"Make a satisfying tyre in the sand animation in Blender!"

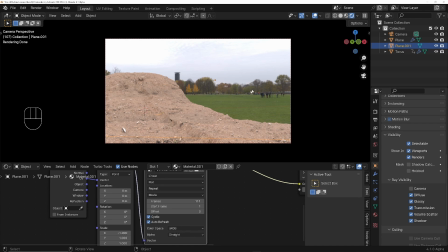And I also want to change this HDRI image because it's not casting a strong enough shadow into the depressed area of the ground. So let's come into the world mode.
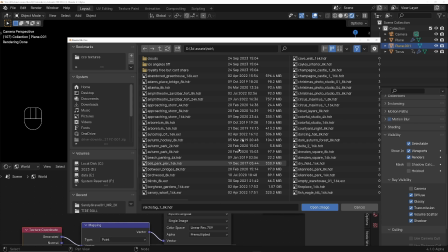I'm going to change this HDRI to one that's got a stronger light. Probably this one looks quite good.
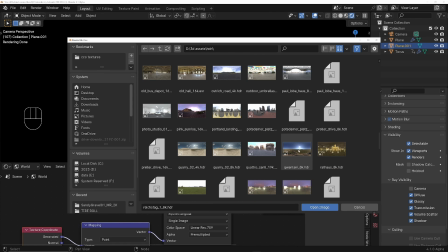That's got a very small, bright sun. So that should cast a decent shadow.
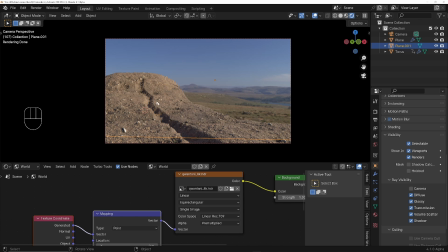Okay, and you can see now we're getting a really nice shadow on the ground there.
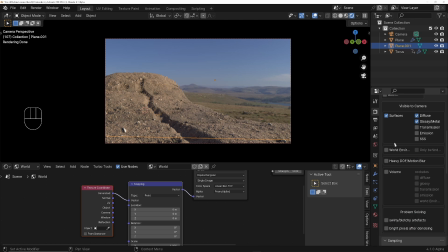Okay, so I don't want to see this in the render. So in the render settings, and under film, I'm going to say transparent.
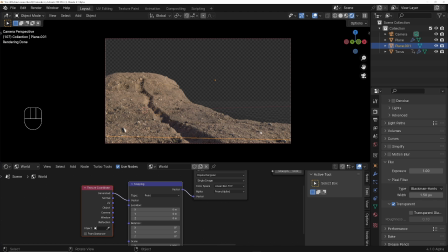So now we're only getting this bit that's going to be rendered, and the tyre.
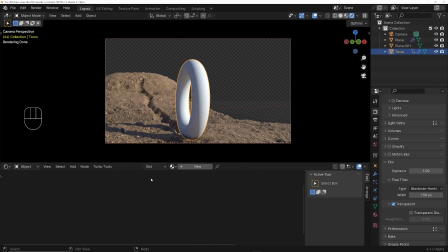We'll choose the torus and we'll give it a material. I'm going to make this transmissive.
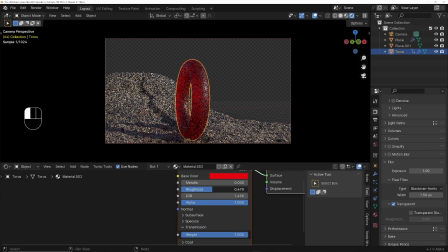I'm going to make it a reddish colour. And I'll turn the roughness down a bit, maybe to about here.
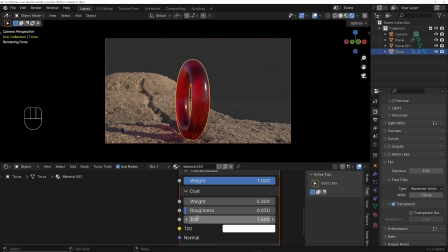And then to give it a bit more of a reflection, we're going to turn weight up under coat, and I'll turn roughness right down to 0. So we're getting a nice clear coat reflection on there as well. I'm going to change the IOR coat to 1.6 so that those reflections are a bit more visible on the faces that are pointing towards the camera.
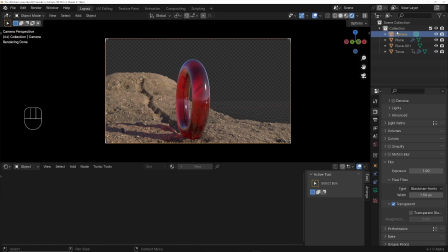The only thing left to do now is come into the camera settings, and then we'll come down here. I want to turn on a bit of depth of field to hide the fact I'm a bit of a cheapskate only using a 2K texture. Some people say I'm tied to the shark's arse at 50 fathoms. So depth of field, we'll turn that on.
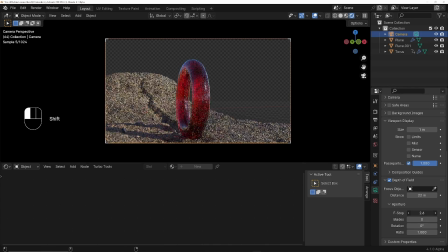I'm going to focus on the end part over there, and I'll turn that down a bit until my miserly nature has been camouflaged.
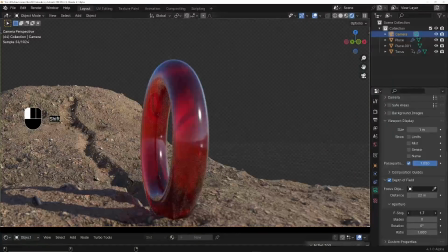Now we'll come into the render settings,
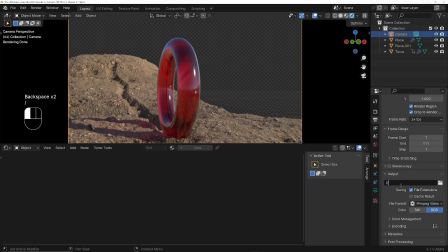I'm going to set this to render out as an FFmpeg in the same folder as the blend file using the two forward slashes, and then a new folder I'll call this tutorial render forward slash, and then we'll call the file itself final.mp4, and I'm going to change the encoding from Matroska to MPEG4.
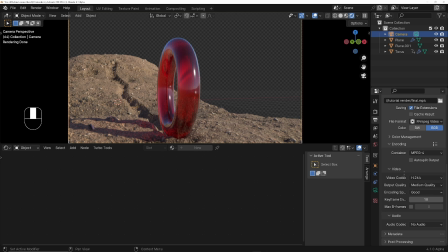But if you're not using Turbo Tools, choose an image sequence that has got a alpha channel like OpenEXR. Then you can use that in the compositor later on. We'll go to the render settings. We'll turn on motion blur. Leave it at the default settings.
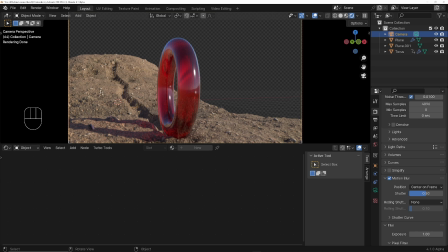And extremely importantly, so that we don't get any strange behavior on the texture when we render, we need to go into the scene panel and just make sure we delete the bake. Because when we made the physics simulation, the plane was a bit lower. So delete the bake. Let's go to the compositor now.
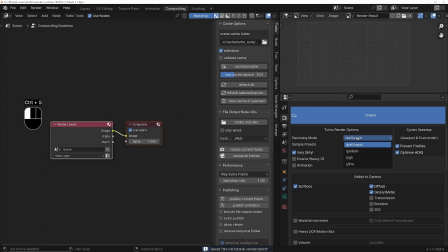Control S. I'm using Turbo Tools, so I'm going to use Draft for the denoising mode and Crap for the sample preset. So that's 12 samples. And I'm going to use Enhanced Texture so I get more realism on the sand.
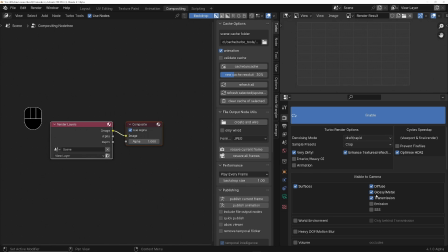I'll turn off Prevent Fireflies. And I've got Transmission, so I'm going to turn that on as well. We've also got pretty heavy depth of field, so I'll probably turn that on.
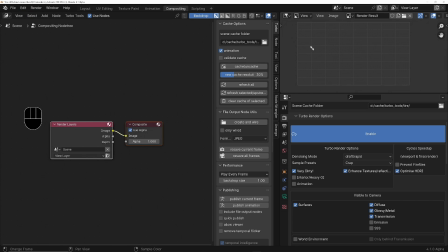Now I'll press Render. Making sure I've got the image editor open. Render animation.
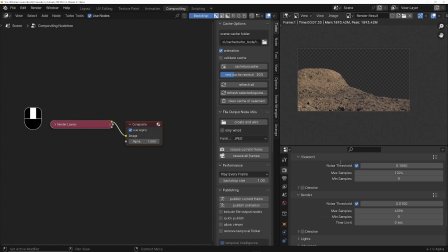Oh, and actually, before we do that, we'll turn on under performance in the render settings, persistent data, and that should save a little bit of time each frame because it won't have to recalculate that subdivision each time. Render animation.
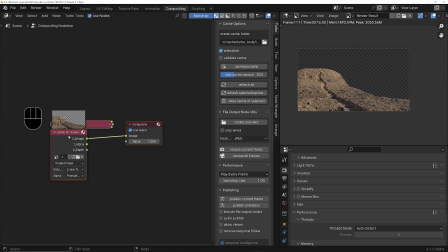Right, so now we've got the render completed, what I'm going to do is bring in that backdrop video into the compositor. If you're not using Turbo Tools, then bring in your image sequence in replacement for this Turbo Tools cache node that I've got here, and then delete or mute the render layers node.
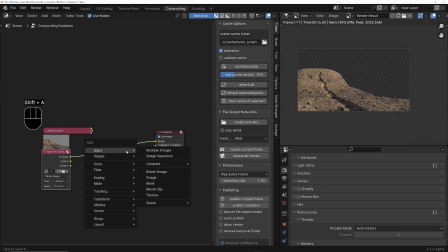And we're going to add Shift A, Alpha over. We'll drop this in here.
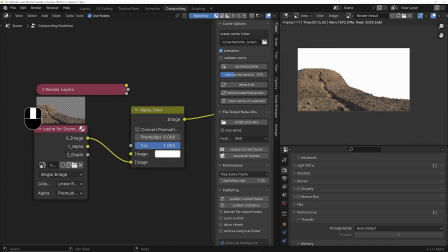We're going to put the foreground into the bottom socket. And now we need to get the video and put that into the top socket.
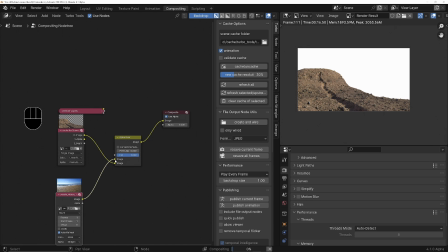We'll plug that into the top socket. And now you can see we've got it in the background.
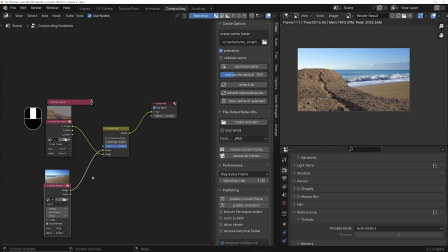And if we add a viewer,
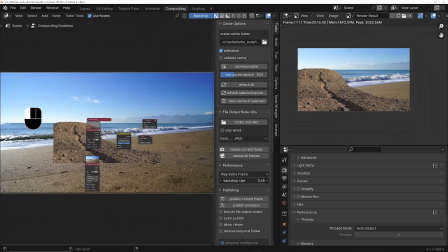we can actually see, just make it a little bit smaller, the movie file resolution is actually much bigger than the render.